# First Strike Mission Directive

I think you go into a final episode with the hope that there's going to be a little bit more money to do production.
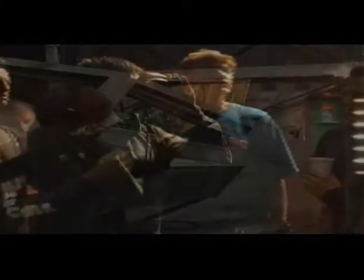That you get a little bit more bang for the buck. Because they know this is the last thing people are going to see for six months.
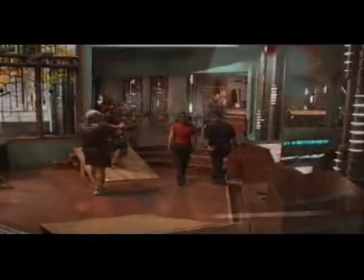And then you have to bring an audience back. Here we are, second to last day of shooting. And all I'm hearing is complaining.
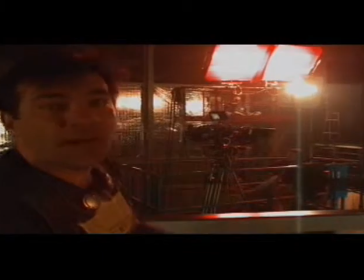People don't want me to leave. They don't care about whether they have scripts or anything like that.
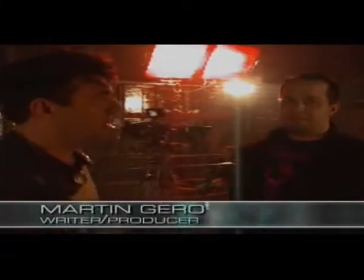They just want to shoot. I've never heard that. Yeah, I've never heard them say that they wanted to be with either of us.
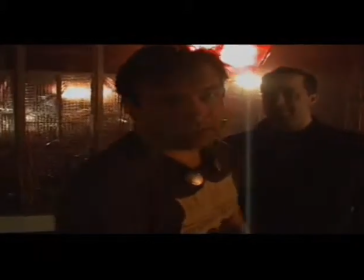They just want to be with one of the Martins. I'll leave it to you to decide. Can you let me know who said that?
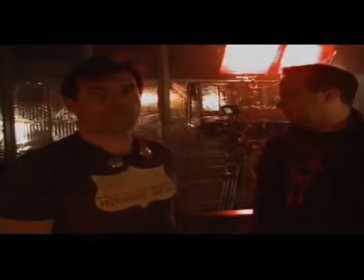Because I'd like to talk to them. Yeah, I've never heard that person. I'm down on set a lot, and I've never heard that.
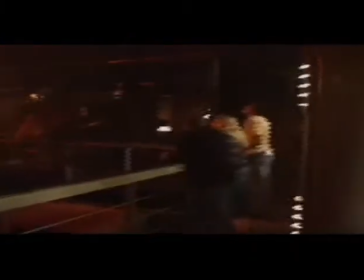Yep, I can tell you. That guy right there, he's over there. I didn't see him. Do you have a name? Yeah, his name's Mike.
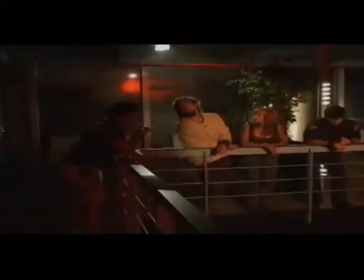As I said, at the end of the year, everybody is really tired.
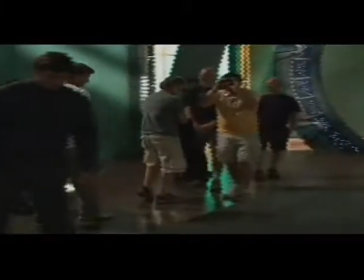And although everybody sort of rallies the troops and sort of buttons their coats up tight and sort of gets up to the top of the hill,
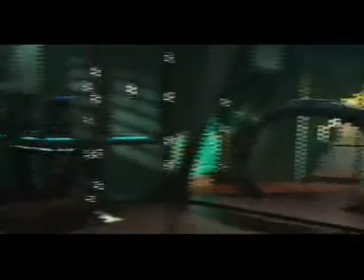everybody's still tired. And it's the look of people who have worked nine months straight, 12 hours a day on a show. And everybody's really happy that it's going to be done. And everybody's really happy we're coming back. But everybody's really happy to go on vacation.
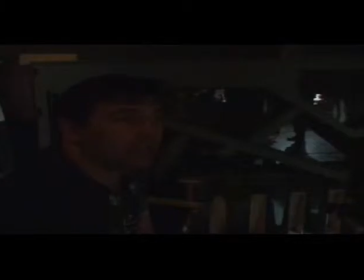Final shot for season three. Kind of sad. I'm over it. No, I'm sad again. When you live on a show, you're constantly looking for new ways to shoot the same thing.
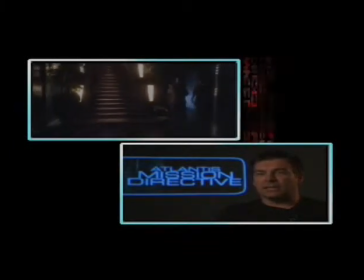I think a big part of it for me since the beginning of Atlantis is trying to make Atlantis look bigger. We're in a city and we actually only have five rooms. You have to make five rooms look like something different. And one of the ways you do that is by showing people walking a great distance.
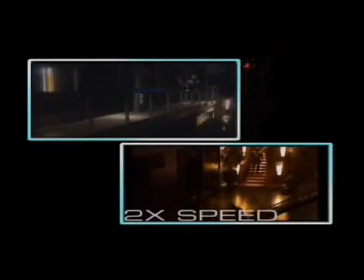The only way to get it to happen, though, is to actually have the camera operator draw back from the floor,
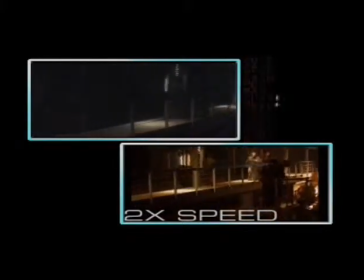step onto a crane, go up in the air with a crane, come across, go across the room, which is a fairly big room,
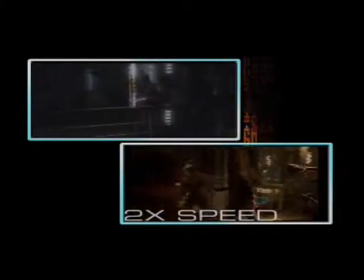and land on the balcony before Shepard and McKay come around the corner and then take them into the room. Now, in the edit, you actually don't see the end of the shot, which was we come all the way around inside the room with McKay.
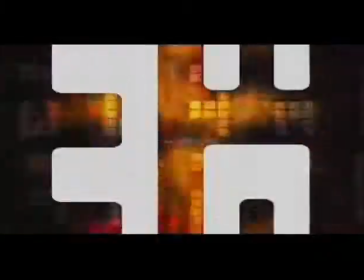You can see it in the raw footage, but you don't see it in the actual shot. I think one of the things that people don't think about is when you're flying a city,
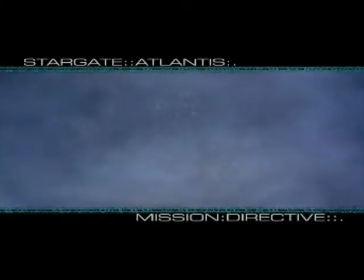there's a sense of weight that you don't have when you take off in a rocket ship.
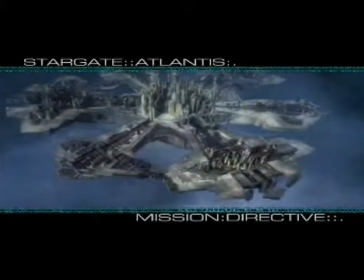For me, a big part of it was conveying the size of the city in terms of the weight of the city and having to get this thing to lift off.
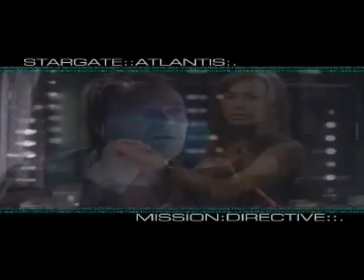Where Martin Garrow did such a beautiful job of putting this together is that he created an intercut in a script that worked so well,
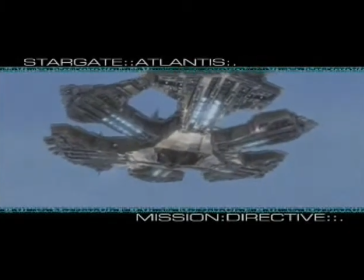where we've got some furious activity happening happening in one spot, and furious activity happening in the other, but the actors don't have to be running around, scrambling around, you know, the way we usually are when, you know, your ship's falling apart or some of that, because this is a big, huge city.
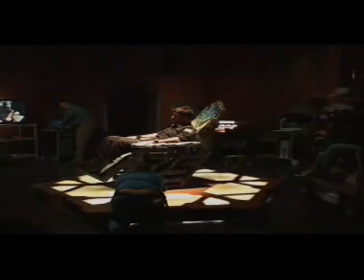What I did with Shepard is, I actually did something we haven't done before because we haven't flown the city, we haven't seen the city flying, is I had the chair rotating. And the chair was rotating mostly because otherwise it would be a guy sitting in a chair with his eyes closed.
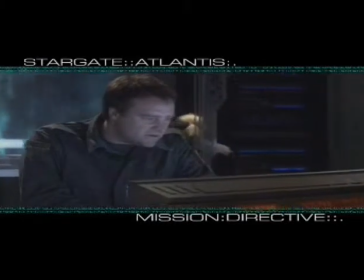The same thing I did with the dolly up in the control room is I dollied a
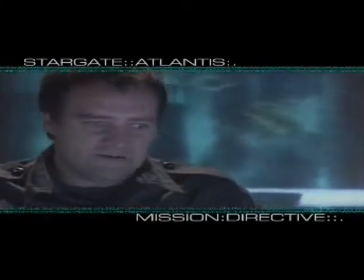continuous move which sort of gives a little bit of scope to the room but also sort of a little bit of weight.
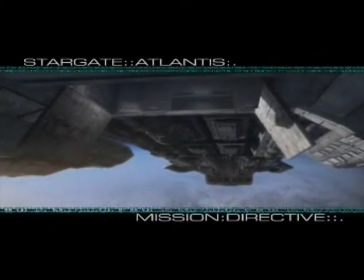Long vis effects are so costly because you have to continually animate something through space and so you actually
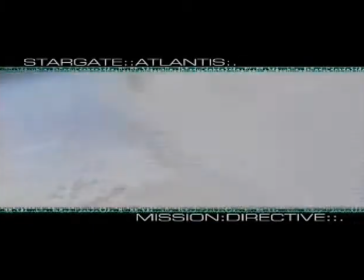have to build a three dimensional world for that thing and if it falls for a minute it has to have a three dimensional world that is a minute long.
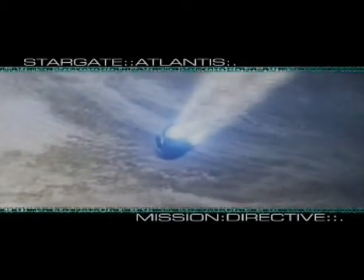When Martin came to me to tell me about the script, he said, there's going to be a Visifex that's one minute long.
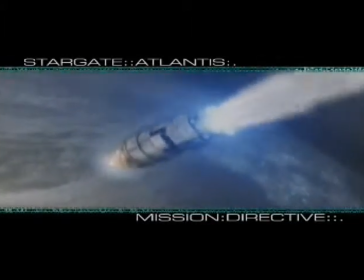You're with me on this, right? And I went, yeah, that's great.
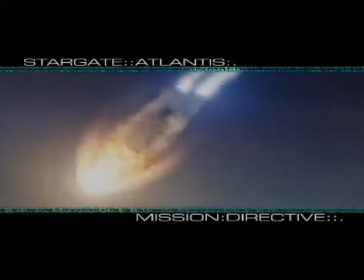Martin really wanted this thing to last a minute, and so we designed the shot that would last a minute.
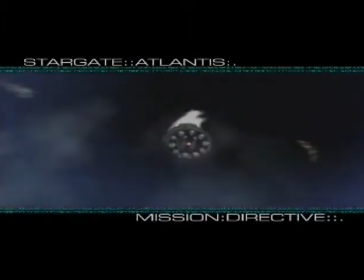He had written it out in the script, and we essentially followed exactly what he wanted in the script.
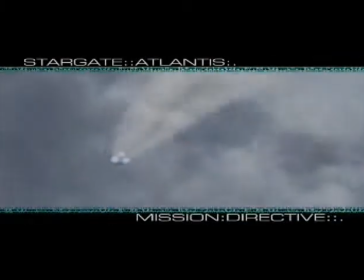Our production designer, James, and I sat down, and James actually mapped it out and we virtually followed the bomb into these different positions
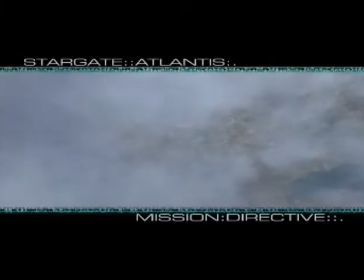and then Visifex took that and ran with it and of course it always looks a million times better than I actually imagined in my head when our Visifex team gets a hold of it. One of the guest stars we have of course is David Ogden Stiers who comes back as the leader of the Replicators
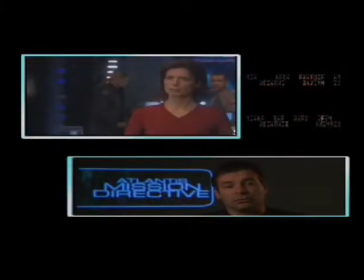and it's very funny because David drove up from Los Angeles to get up here,
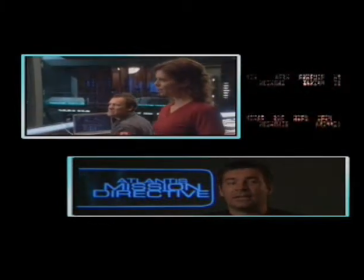and we literally had him in one shot.
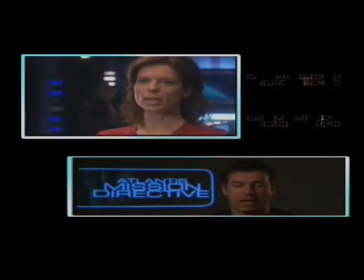And it feels like it's more than that, but what actually happens is when you're watching the shot, you see Weir and McKay are standing there, and truthfully, David Augenstein is about seven feet away from them, standing on the balcony.
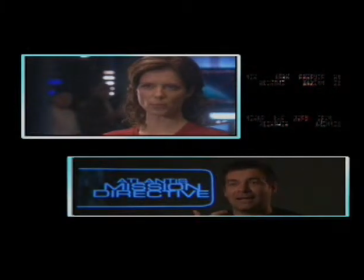And they're actually talking to each other in the same room, but David and Tori have their back to David. He came up for one shot, and then turned around and drove back. When we were casting for The Colonel of the Apollo,
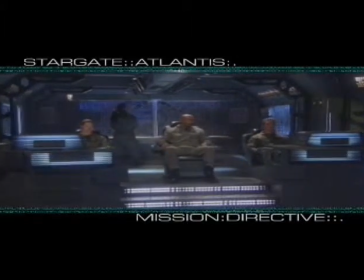Martin Garrow came in and said, we're looking at these guys, and one of the guys on the list was Michael Beach, and I wanted Michael right away, and Martin wanted Michael right away. Both of us looked at each other and went, you think he'll do sci-fi?
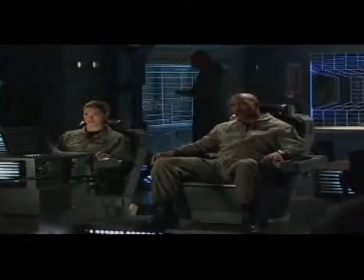And when he came in, it was really interesting, Michael sat down with me for about ten minutes and said, let me talk to you about my guy.
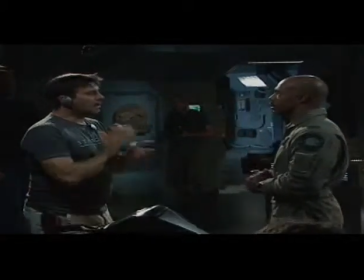He was asking very pertinent questions about how does this fit into the grand scheme of things.
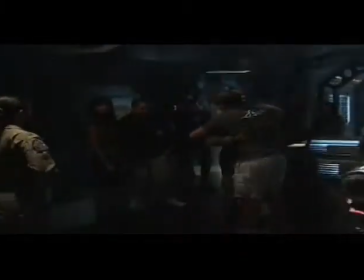He asked all the right questions and then that performance that you see came out of him almost right away. There was no tweaking on Michael Beach's command. We're about to smash all the glass in here and it hasn't been approved by anybody. We're gonna see what happens to me afterwards. When you're doing the most dangerous things in film and television, for the most part, it's a very, very tiny piece of film.
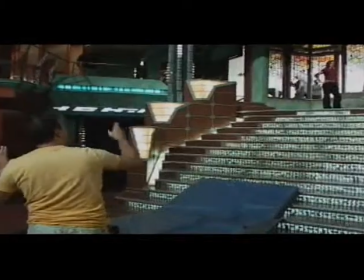Because the more dangerous the gags, the more safety things you have happening around it, the hardest part of doing a stunt is hiding the stunt person from the audience.
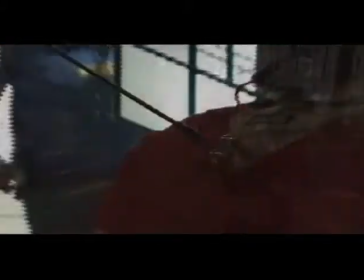And the shock wave is going to take her, as we've seen in many ratchets on the show, and send her flying from this position here.
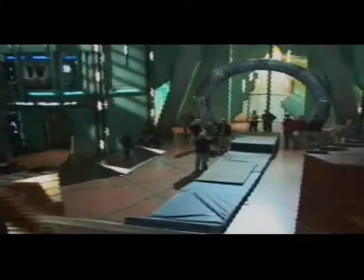She's going to skip the stairs. She's going to land by him. What I want to do is I want to put it right in front of the window.
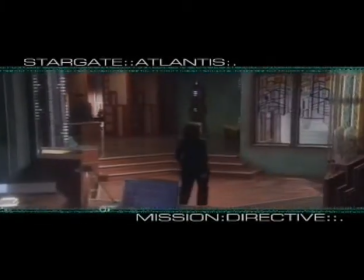Now to do that, it's in a whole bunch of different cuts. We move Tory down into that spot. We move Chris, our secondary stunt person down in there.
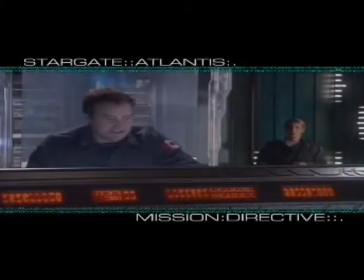And the reason he's in there is to show that it's not just a set up just to hit we're with window.
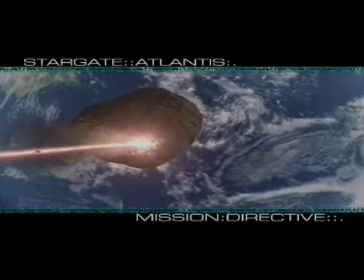We wanted to actually make it look like there was nothing going to happen. And then suddenly when this happens, it takes everybody by surprise.
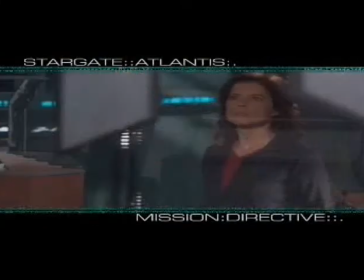And again, it's this big.
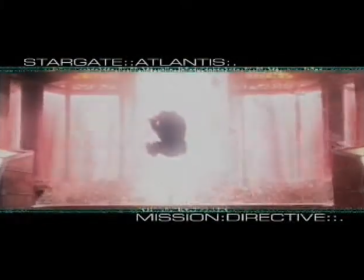I shoot it with multiple cameras, just in case this camera doesn't see it, this camera's going to, or this camera's going to. And theoretically, if I could, I'd cover it from seven or eight different angles, and then you'd do what's called a double cut in it.
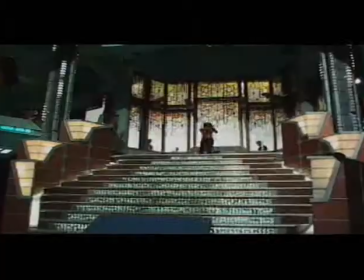For a stunt that's dangerous, you rehearse it as many times as possible to reduce the number of problems you're going to have with it.
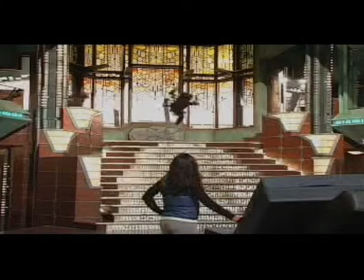And of course, one of the problems that we didn't foresee in the rehearsal, because we kept bringing her out and dropping her on the mat, bringing and dropping her on the mat and it looked perfect for the cameras but of course then in the stunt we added the jeopardy of the glass we have a stunt person who's standing at the top of the stairs with a clear plastic mask on and the clear plastic mask is really because all this glass is shattering literally into her face and being blown at her by these cannons the explosion was was so powerful. The glass passed the stunt person, passed the stunt woman and landed on the pads before she got there. My rigger, Corbin, was very quick on the button and he held her up. So she got a bit of a pendulum at the end after she went out of frame and then she penduled back in the frame.
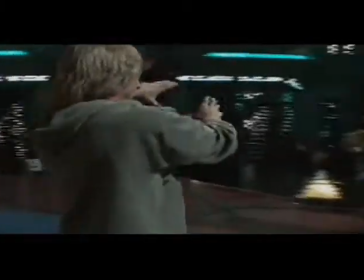But if he would have let her land on the pads, she would have been ripped to shreds by the glass that was covering the pads. So she actually came down and went boing like that and came off of it. So she almost landed on her feet, which is why you don't really see a weird landing moment.